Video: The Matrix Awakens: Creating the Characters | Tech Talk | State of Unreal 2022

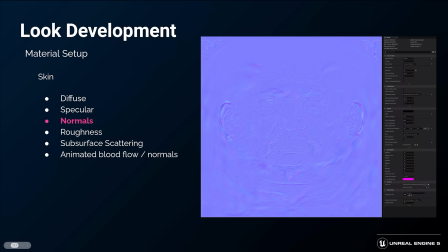37:02 From the 3L scan, we generate a normal map, which will help us define very small details that are unable to be captured in a low poly geometry.
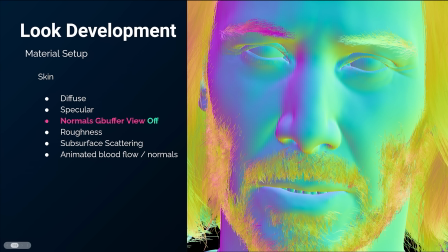37:14 This is a world normal view showing the low poly model without normal maps. This is what it looks like when we add the normal map. You can see all the wrinkling and pore details added from this texture.
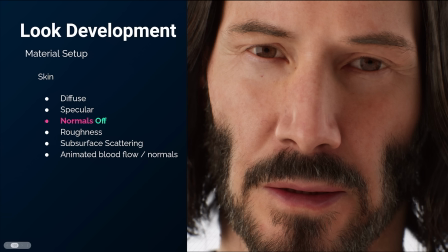37:31 Here is a lit view without the normal map applied, and the same render with a normal map applied. You can see that his face is much more expressive.
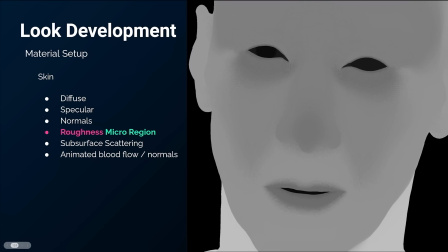37:45 Roughness is an abstract idea that defines the geometric surface variance inside a single pixel. Some areas are unable to be captured by scanning technology. We define a roughness multiplier on a microscale by a hand-painted mask.
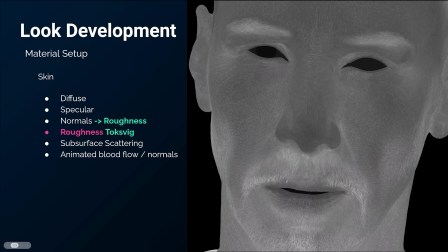38:05 On top of this, we generate a procedural roughness from the normal map by using the Toxvig normal to roughness conversion.
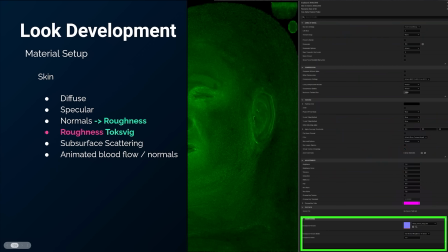38:14 In every texture asset in Unreal Engine, you can add a composite normal to add to roughness. This procedurally builds a MIP tree that captures the normal map variance, which is the same as roughness, inside the texel.
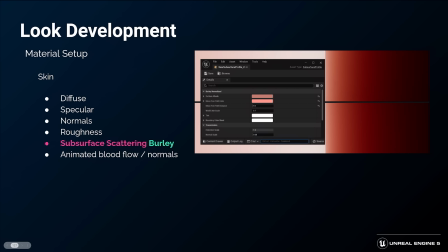38:30 For subsurface scattering, we are using a real-time screen space Burley normalized algorithm, which is similar to the one used at Disney and Pixar in RenderMan productions.
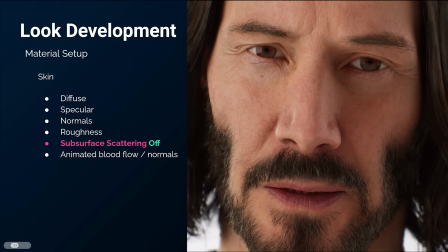38:43 This image shows the skin without subsurface scattering. It makes him look a bit like concrete. And with subsurface scattering turned on, you could see it makes the skin look much more real, since it mimics the physics of light dispersing through the wrinkles of the skin.
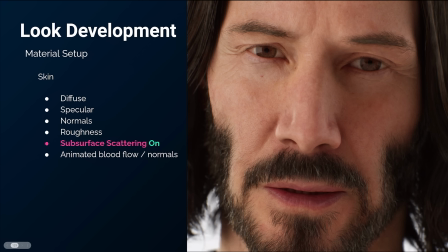39:02 Also, the eyes look much more translucent and volumetric.
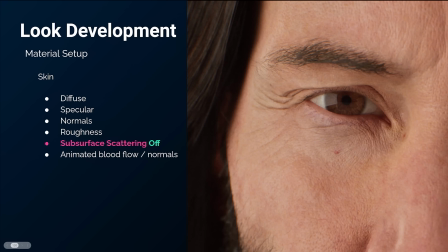39:07 Now let's zoom in to see the effect of subsurface scattering around his eye region.
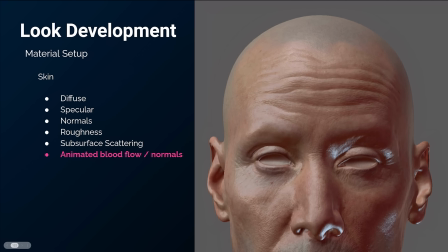39:14 For all of Epic's metahumans, 3Lateral has built a process of capturing animated blood flow inside the albedo map and wrinkles inside the normal map. This is a test preview render showing the wrinkles activated while doing a furrow.
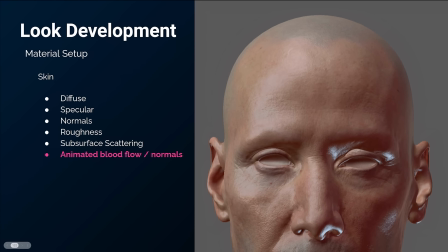39:32 They are able to capture a great amount of detail in each pose. The animated wrinkle maps are activated by the character animation.
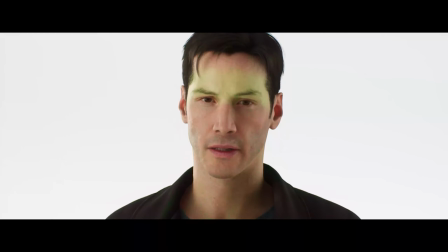39:43 The bright colored regions in this test render show a debug view of the wrinkle map activation driven by their acting.
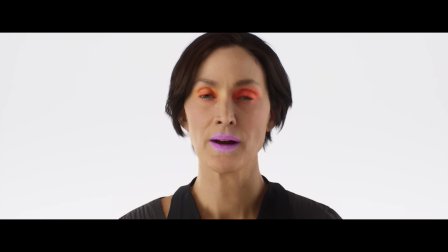39:51 Hi, I'm Carrie Ann Moss, and I played Trinity in the Matrix films.
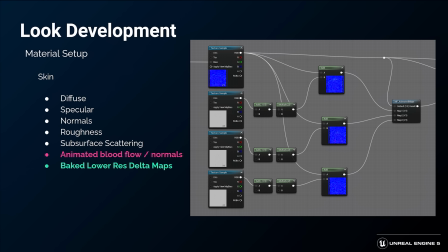39:57 One of the optimizations that we did for the wrinkle maps was to bake lower res delta maps instead of replacing the wrinkles wholesale. This allowed us to have a large full resolution main normal map texture while maintaining smaller sized wrinkle maps.
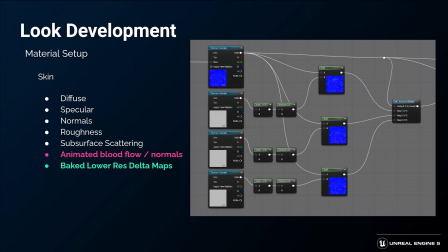40:14 This method also enables us to make edits and tweaks to only a single map instead of 4.
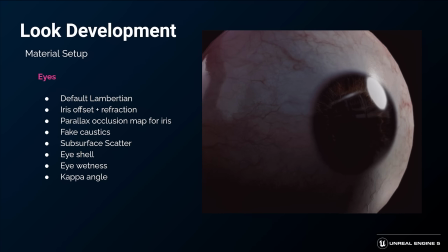40:22 Rendering the eyes is one of the most difficult things to get looking realistic in computer graphics.
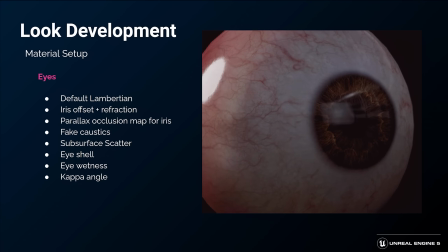40:28 We'll go through some of the tricks we used to get it looking correct. Since doing refraction in real time is very expensive,
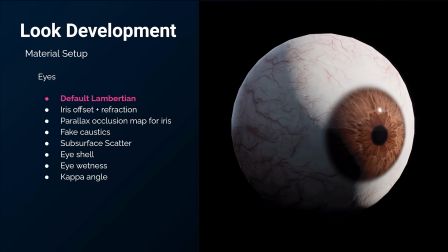40:37 and it comes with a host of issues, we have to try to define the iris procedurally. If we render the eye as a default Lambertian, you can see right away the visual problem.
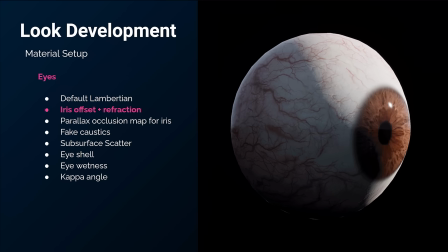40:50 Inside the material,
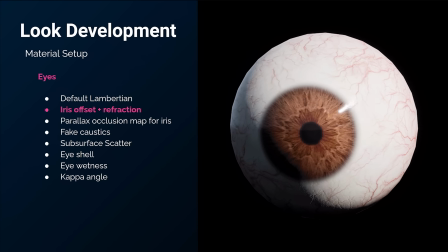40:52 we are bump offsetting the iris and refracting the texture to create the illusion of an iris geometry inside the cornea.
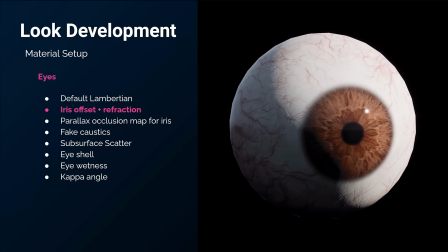41:00 Even with this common technique, the iris still looks like a flat plane.
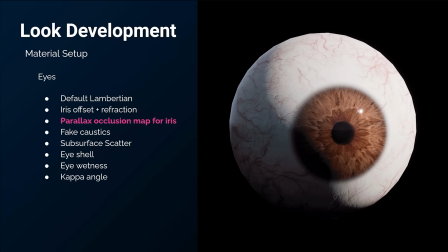41:05 A displacement texture map of the iris structure is used with
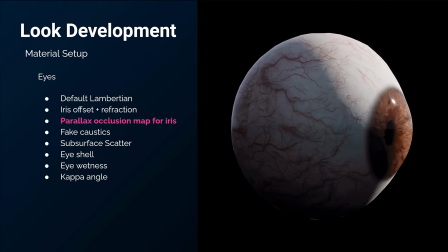41:10 parallax occlusion mapping to give the iris fiber an added sense of depth.
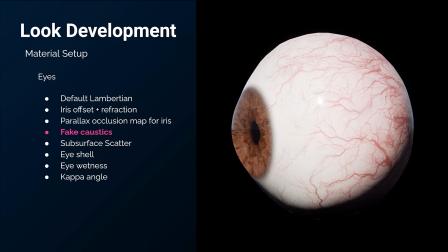41:16 We do a normal inversion trick with a steeper fall-off to mimic the light caustics from the corneal lens.
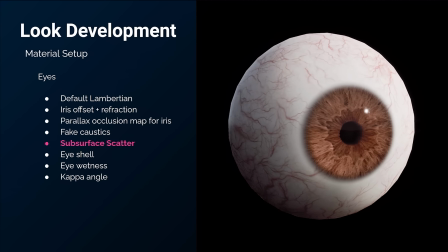41:25 Lastly, we add a large-scale subsurface scattering to the sclera to mimic the translucency of the eye.
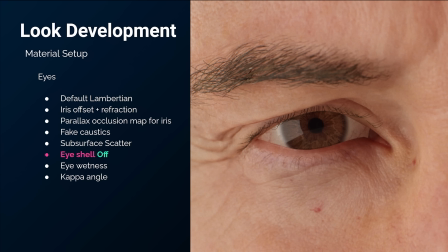41:33 When we place the eyeball inside the socket, there are still issues with seating. This is a common problem in computer graphics where intersecting geometry appear extra sharp and contrasty.
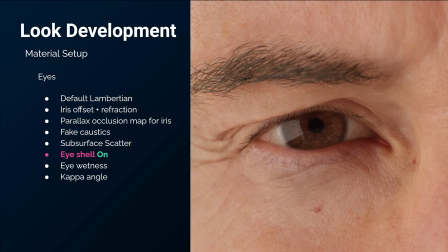41:46 To overcome this, we add a translucent eye shell geometry to blur the area where the eye meets the eye socket.
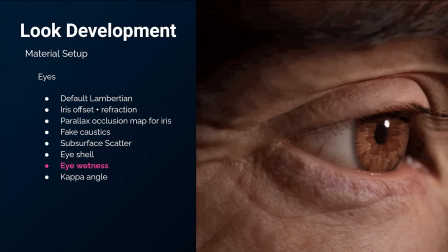41:54 An additional strip of geometry is placed around the edges of the eye socket to mimic the meniscus from the tear water. Take a look at the reflection right under eye in this close-up view.
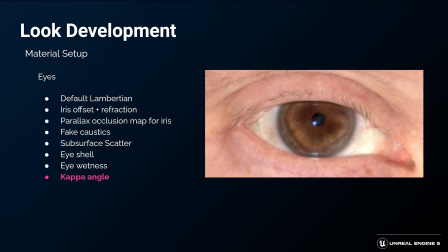42:07 A very subtle effect that we observe from every scan reference is that the pupil center isn't in the middle of the iris. This is due to a physiological shift to counteract the refraction of the light rays coming into the eye.
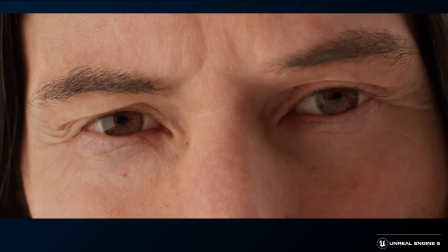42:23 We mimic this kappa angle by shifting the pupil center towards the bridge of the nose. Everyone has a different kappa angle. The results give the sense of the eyes looking right at the viewer instead of away.
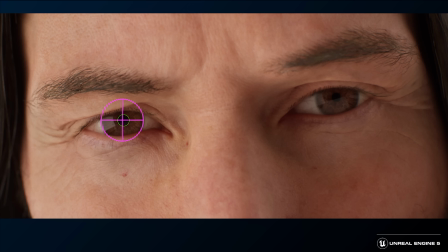42:39 This is a tiny shift, but when battling the uncanny valley, every bit of detail is important.
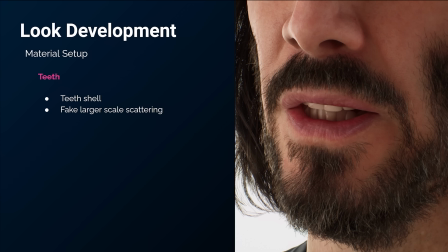42:47 There are a couple tricks we do to get the teeth looking more believable in real time.
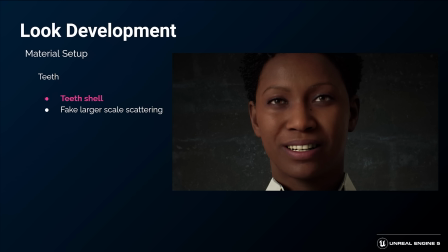42:53 Similar to the eye shell, we added a teeth shell. With the teeth shell, we could calculate an additional occlusion to seat the teeth into the mouth.
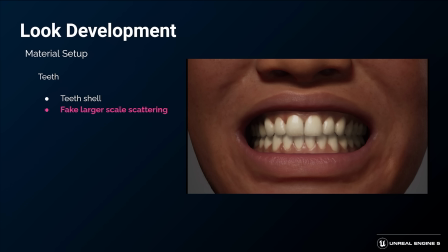43:04 A common issue with teeth rendering is that they can look a little gray, and due to the Lambertian light fall-off, the edges can get a little too dark. That's because we lack a sophisticated large-scale subsurface scattering.
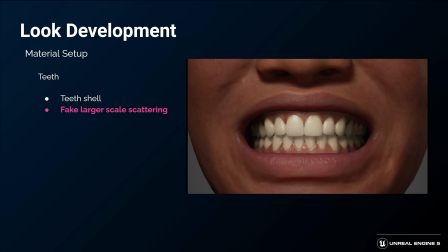43:21 In order to help the teeth look more translucent, we fake the normals a bit forward-facing to counteract the natural Lambertian fall-off at the edges.
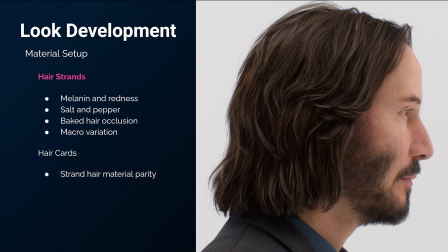43:31 Next, I'm going to dive into how the MetaHuman hair material works and what we did for the Matrix Awakens.
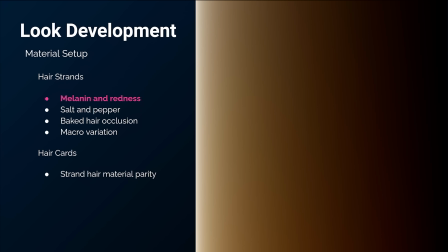43:39 In a material node, we start with a measured LOT of all possible natural melanin and redness values.
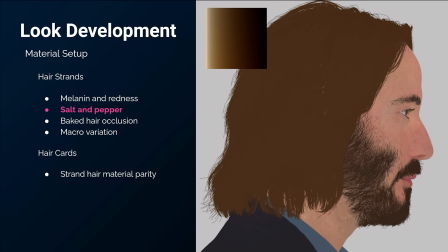43:48 Here is an unlit view of the color we chose for Keanu. Based on the reference, we added a salt and pepper pass onto the hair.
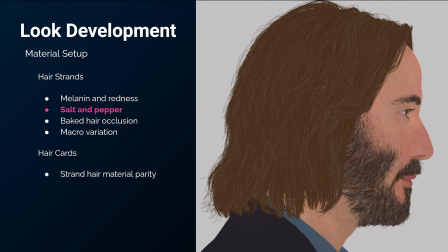43:57 This is done through a threshold on the seed signal provided by the Groom attributes.
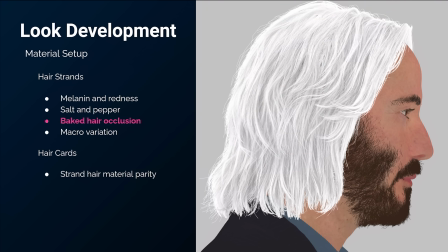44:03 In order to get some of the clumping details of the hair, we baked out an occlusion signal from Houdini. This is needed because some of the shadowing details were lost due to the optimizations in order to run in real time.
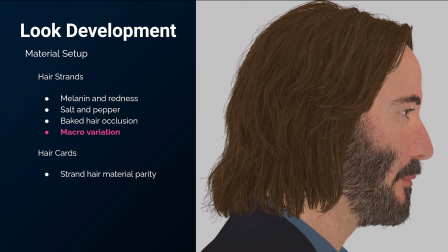44:20 Finally, we add a coarser scale noise variation to the hair color to give it a more natural look.
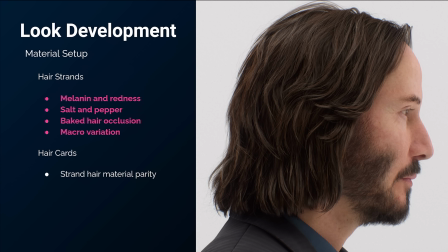44:27 This is what the final material looks like when lit. We also made use of hair cards on the demo.
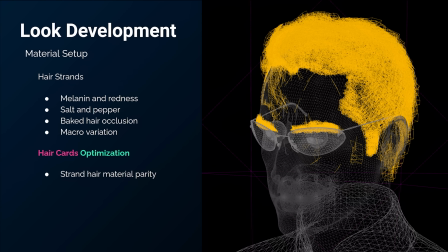44:35 This was done for optimization reasons, so when you see Neo and Trinity inside the car,
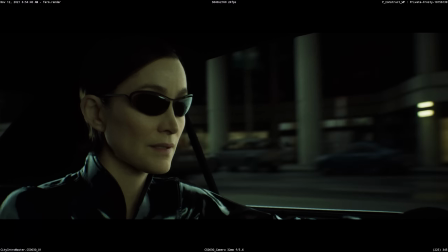44:42 it's also rendering the whole city outside.
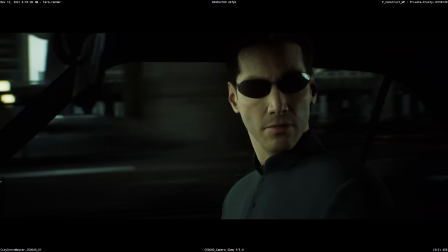44:45 We needed to switch the cards to run everything with smooth frames per second in real time.
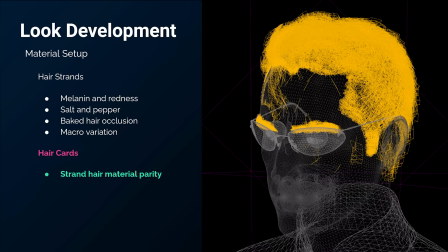44:51 It was crucial that we had parity between the hair strand material and the hair cards material.
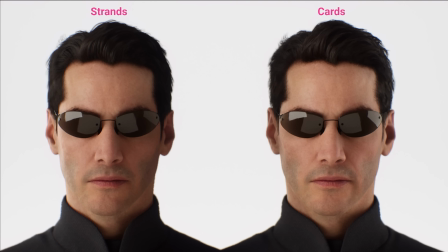44:59 This is a comparison image of Neo with his hair strands representation on the left and his card hair representation on the right. At this distance, the cards hold up pretty well.